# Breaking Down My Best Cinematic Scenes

Today, I'm going to be giving you an exclusive behind the scenes of the short film that I made a couple of days ago, from the storytelling to the editing to the little tricks and tips that I can tell you about making films like that. It's going to be more raw and unfiltered, that way you can get the most out of it.
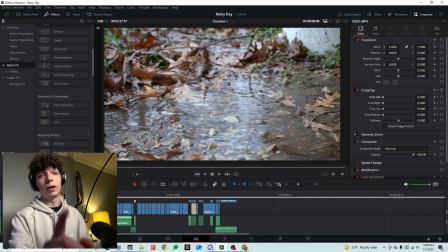(0:15)
Okay, so all of this was filmed on my camera, the Sony Alpha 6100.
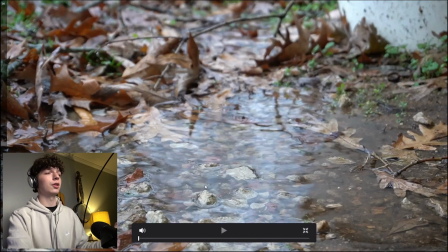(0:21)
And that's basically all I need to know for this section right here.
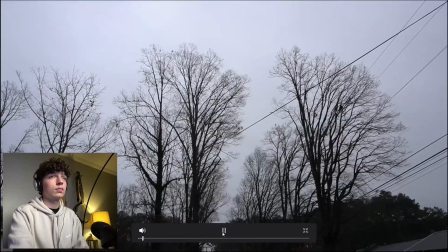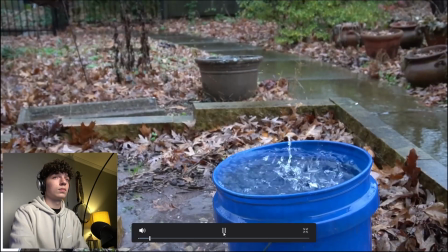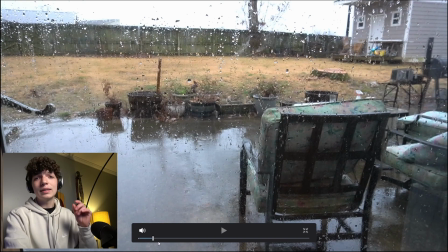(0:36)
So all of the sounds right here, maybe like 10% of it is actually what my camera put in, but 90% of it is actually added rain sounds because it wasn't actually pouring down rain. It was more of like a sprinkle, and I wanted to give the vibe of actual pouring down rain.
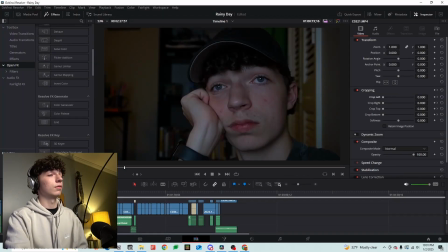(0:55)
This was 15 seconds of silence. Not silence, but like no action happening. And on YouTube, that's a kind of a bold thing to do because you don't know what's going to happen, where the story is going to go.
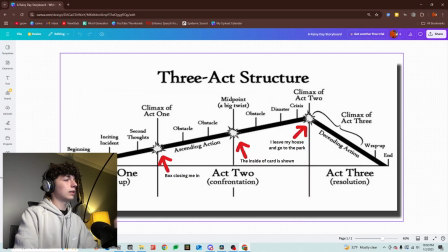(1:07)
And so I did want to base this off of a story. If you look at this, I'm setting it up with the beginning and the incident with the rain.
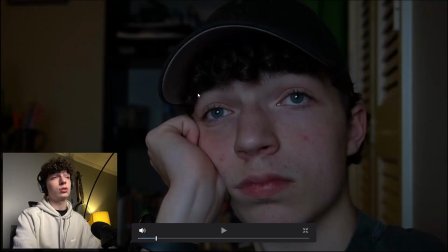(1:14)
So this shot was actually the last shot that I filmed. And because I chose the music first, I filled in the shots afterwards and didn't actually know where the story was going. And so this caused me to film this at around 10:30 at night. And so I didn't have the light, the natural light coming in anymore.
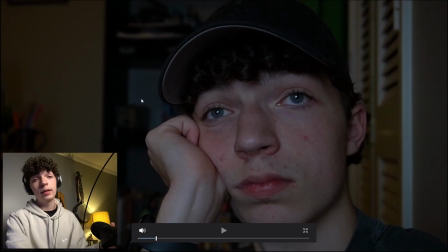(1:33)
And so I had to come up with a solution to make it look like it was actually raining outside and that I was looking out window. So the way I did this is I took my softbox, which is right here right now, and you can see it in the light right here. As I turned it all the way to cool, I pulled it back a little bit and I tilted it up and down so it looked like blinds.
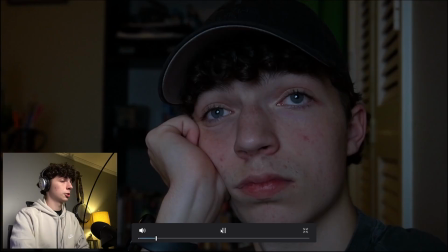(1:51)
And that's how you get this shot right here. You can hear that music come in.
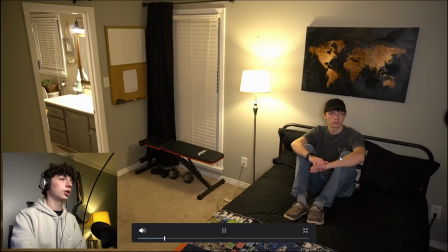(2:00)
Wide shot, nothing crazy here.
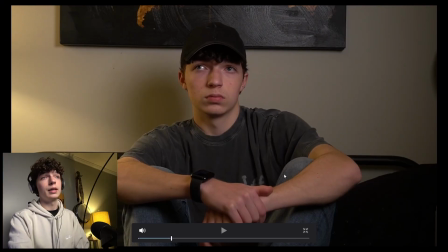(2:06)
And you can see me showing the idea of being trapped here with the box coming in.
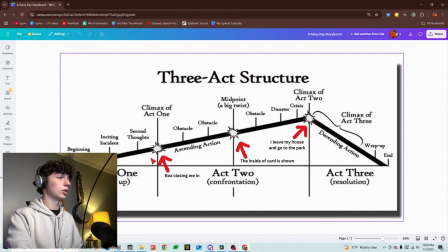(2:11)
And I'll show you how the box works in a second. But this starts us with Act 1 with the box closing in, and we'll reach the obstacles and the ascending action next. But how did I get this box?
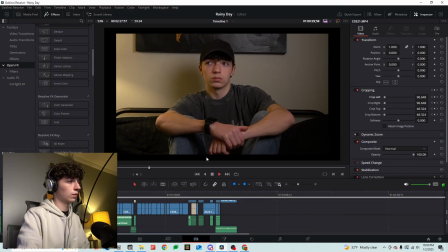(2:23)
So you can see this box closing in here. The way I did this is through keyframes. And so if you look right here at the crop, this is kind of a weird number. And so look at the clip as I move this around, you can crop in and out. And so I start the clip off,
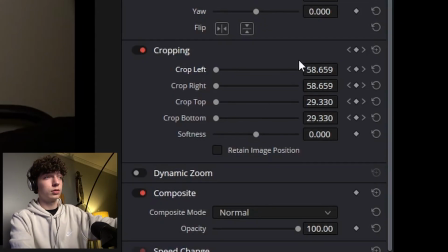(2:40)
and as I go in, the number is getting bigger, showing more is getting cropped off. And you just set those, you set the keyframes and the box moves. A harder thing to explain, but that's how the box moves like that.
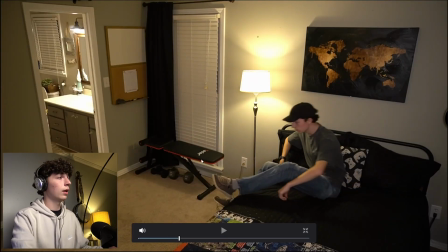(2:54)
So I get up here. My sister helped me with majority of the filming here. And so in a second, this door is about to close, showing obstacle 1. But obviously I can't close this door myself, and so my sister is right here behind the door, waiting for my feet to hit the ground.
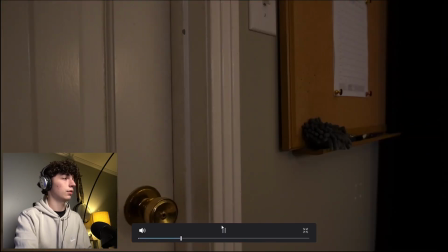(3:10)
There they hit. Door closes.
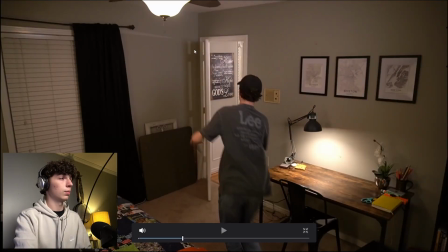(3:12)
This one is a little bit harder to close because my sister can't be here, and she can't be here because you see both of that. And so she's behind here with the string on this doorknob right here that she's going to pull basically when I start recording.
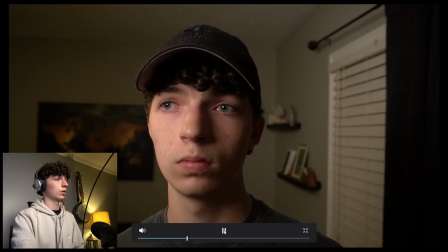(3:27)
There. Again, you can see this box is about to close in some more.
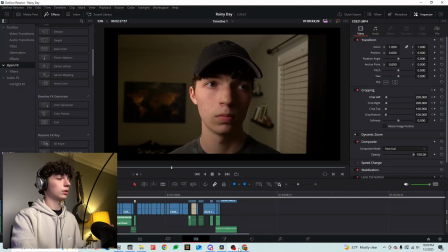(3:34)
I still wanted to emphasize this idea of being trapped. You can see it in the act closing again.
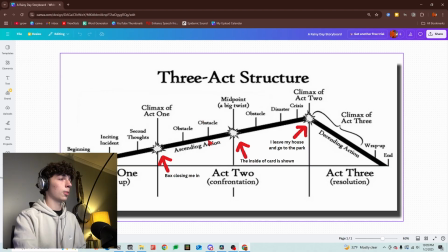(3:41)
We just reached obstacle 2. And so we're about to start act 2.
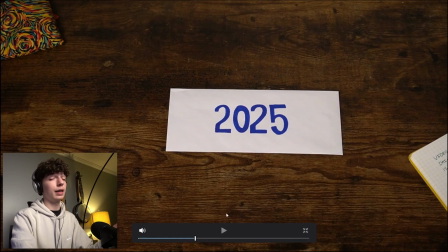(3:49)
So that's obstacle 2. And there's the beginning of act 2 with the card being shown.
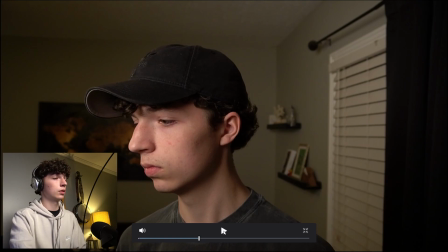(3:59)
That's a heartbeat sound effect, kind of showing that I'm nervous here. Hand shaking, showing the same thing.
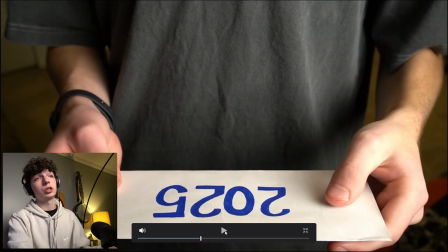(4:05)
There's pressure in this card.
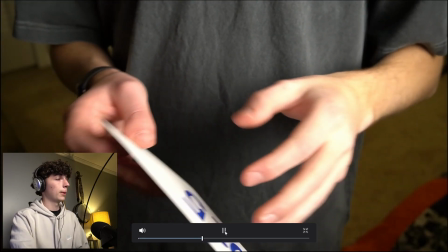(4:06)
What's going to be in the card? What's it going to say? Building tension, like what does that say?
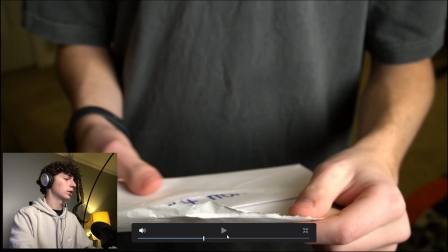(4:12)
Can't really read it. All like building up the moment of how is this card going to impact him and why is he shaking so much? Just building that story up.
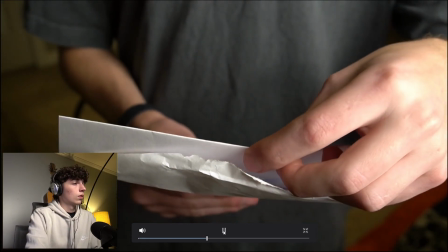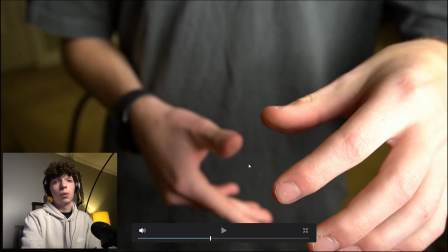(4:26)
And so I recorded this short film in 2 parts. And so this is where the first part ended. It showed like the card hitting the floor and it said, "See you tomorrow." And so where this film takes place next, we'll actually show the card, which I'll show here.
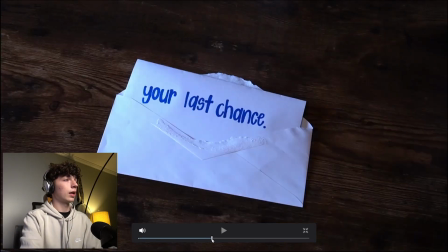(4:41)
And it says your last chance. If you notice, lightning came in there. That is again my camera with modes.
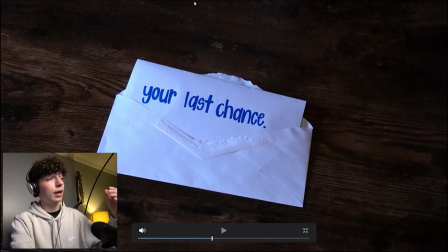(4:48)
So I can have a mode that just does lightning, and it will show basically what lightning will look like.
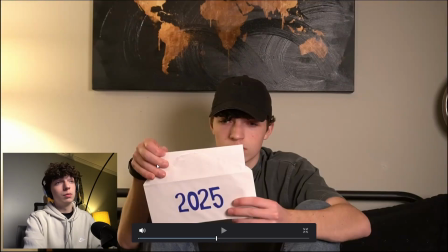(4:53)
And then I added the lightning sound effect in post. Again, I chose the music that you're about to hear before I even shot any of this. So I kind of knew what I was going for, and that's how I can kind of act. Even though I'm not the best actor, I can kind of act how I want to fit the vibe that I'm going for.
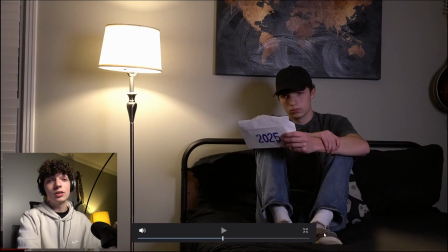(5:09)
You see shoes on the bed. I got a lot of comments about the shoes on the bed. The reason the shoes on the bed is because I was running back here.
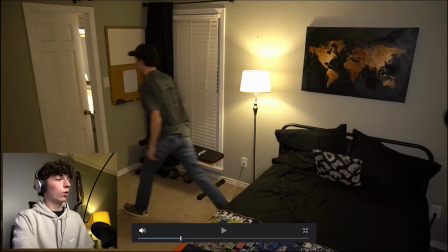(5:16)
Let's see if I can get it right. Right here. When I ran for the next door here, I would slip because I had socks on.
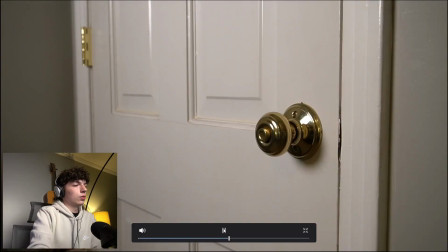(5:25)
And so I actually added shoes so I wouldn't slip. Again, we show the door here just to show that I'm trapped, kind of reset the scene.
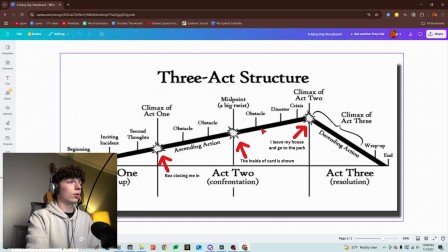(5:33)
That's the door being closed, showing the obstacle again, and we're about to show disaster.
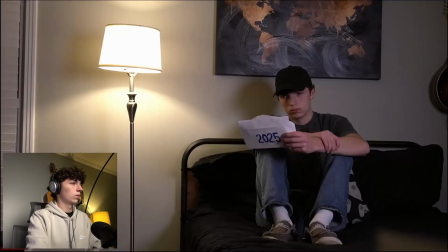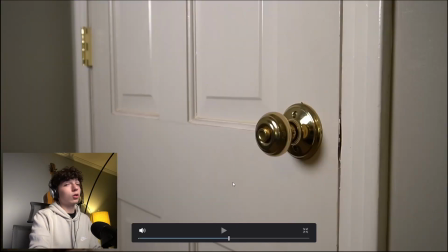(5:44)
So again, my sister helped me film this. If you look closely at this envelope right here, you're gonna see it move.
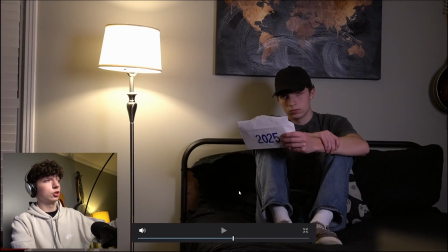(5:51)
Right there. That was to tell my sister to drop the card that is gonna fall right here. You can already see me looking up for the card. There it goes.
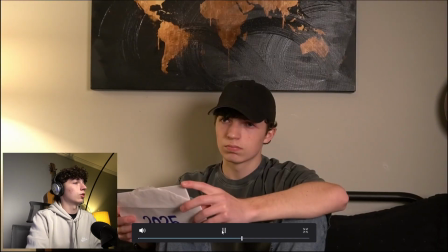(6:02)
They're looking back at the card.
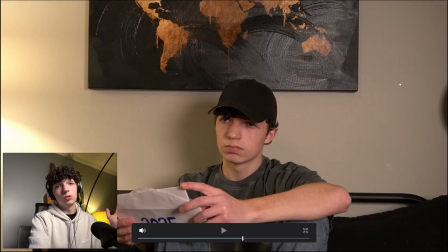(6:03)
The same way that this is zooming in right there is the same way I can close the box in, just by setting where I want to start the zoom and where I want to end the
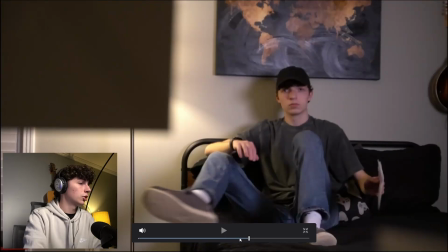(6:12)
zoom, and then it'll gradually do it between those 2 points using keyframes. So this shot, I want to do like how the movies when they get up and they change focuses. And so when I get up, my sister will change the focus to this card here, and that's how I got this shot.
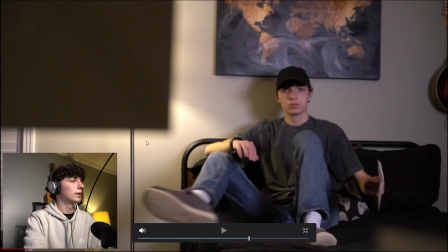(6:26)
It didn't turn out exactly how I wanted to because the focus went in and out for some reason, probably because this envelope is so dark, but it did turn out pretty cool.
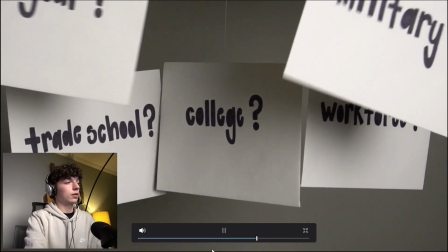(6:35)
So there that is. I show the cards again, kind of build anticipation for what I'm about to do.
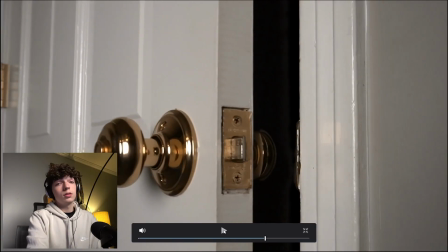(6:46)
Yep, then I grab that card, and then it opens that door. So opening the door, teasing the door before kind of shows all that.
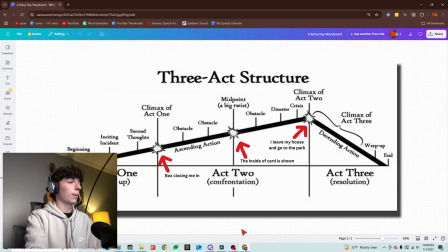(6:54)
If we go back to the 3-act structure, we're probably here at disaster with the door opening.
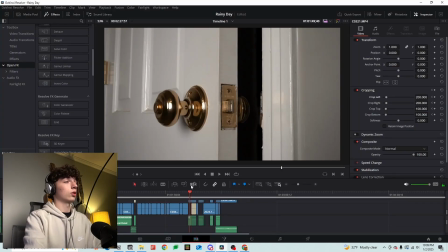(7:00)
If you notice, it's totally black back here, and if you looked before, it was an actual room. It was my dining room, and so a green screen was put right here, and so I could keyframe it out, which I'll show you what I'm talking about
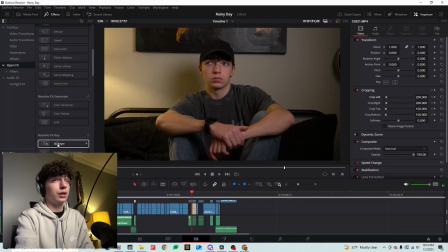(7:13)
there. You basically drag right here, the 3D keyer, over your clip here.
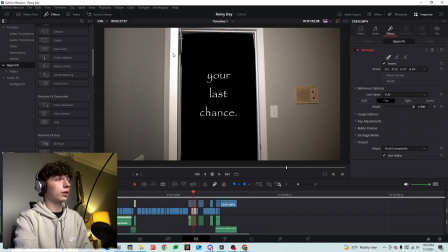(7:18)
You go to effects, you take this pin right here, and you basically draw out all this green.
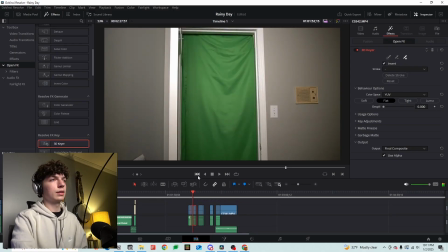(7:23)
Can I reset it to show you? Yeah, so you can see that that's totally green there, and then I would just use this tool, mark it out, and then it would turn it black. You can kind of hear the music building here,
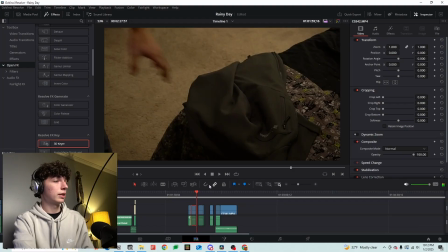(7:35)
showing something's about to happen. I grab my jacket to go outside.
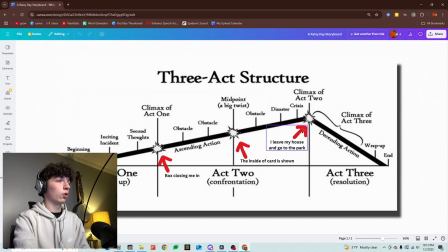(7:39)
All kind of building again to this part where the climax of Act 2 is about to happen.
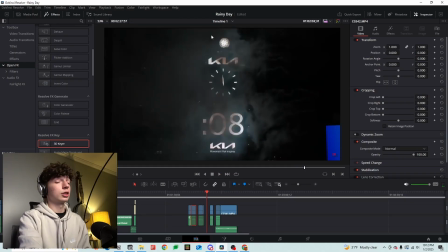(7:48)
This is actually the 2023 ball drop, because when I recorded this, it was December 31st, and so I didn't have the ball dropping yet.
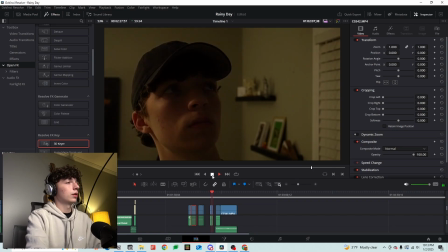(7:58)
Again, this light here, shining on my face, is the mode on my light, which is firework mode in this scenario.
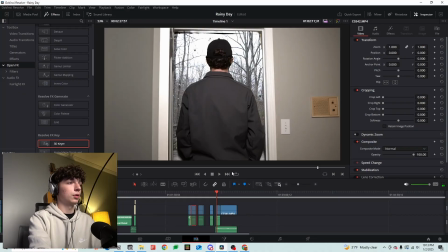(8:05)
And another hard cut to me looking outside through the door.
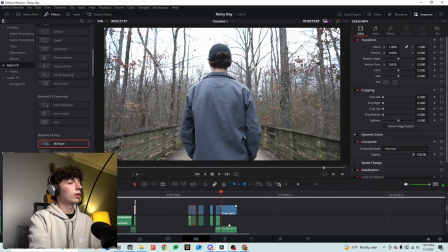(8:11)
And then, this is not exactly how I wanted to turn out.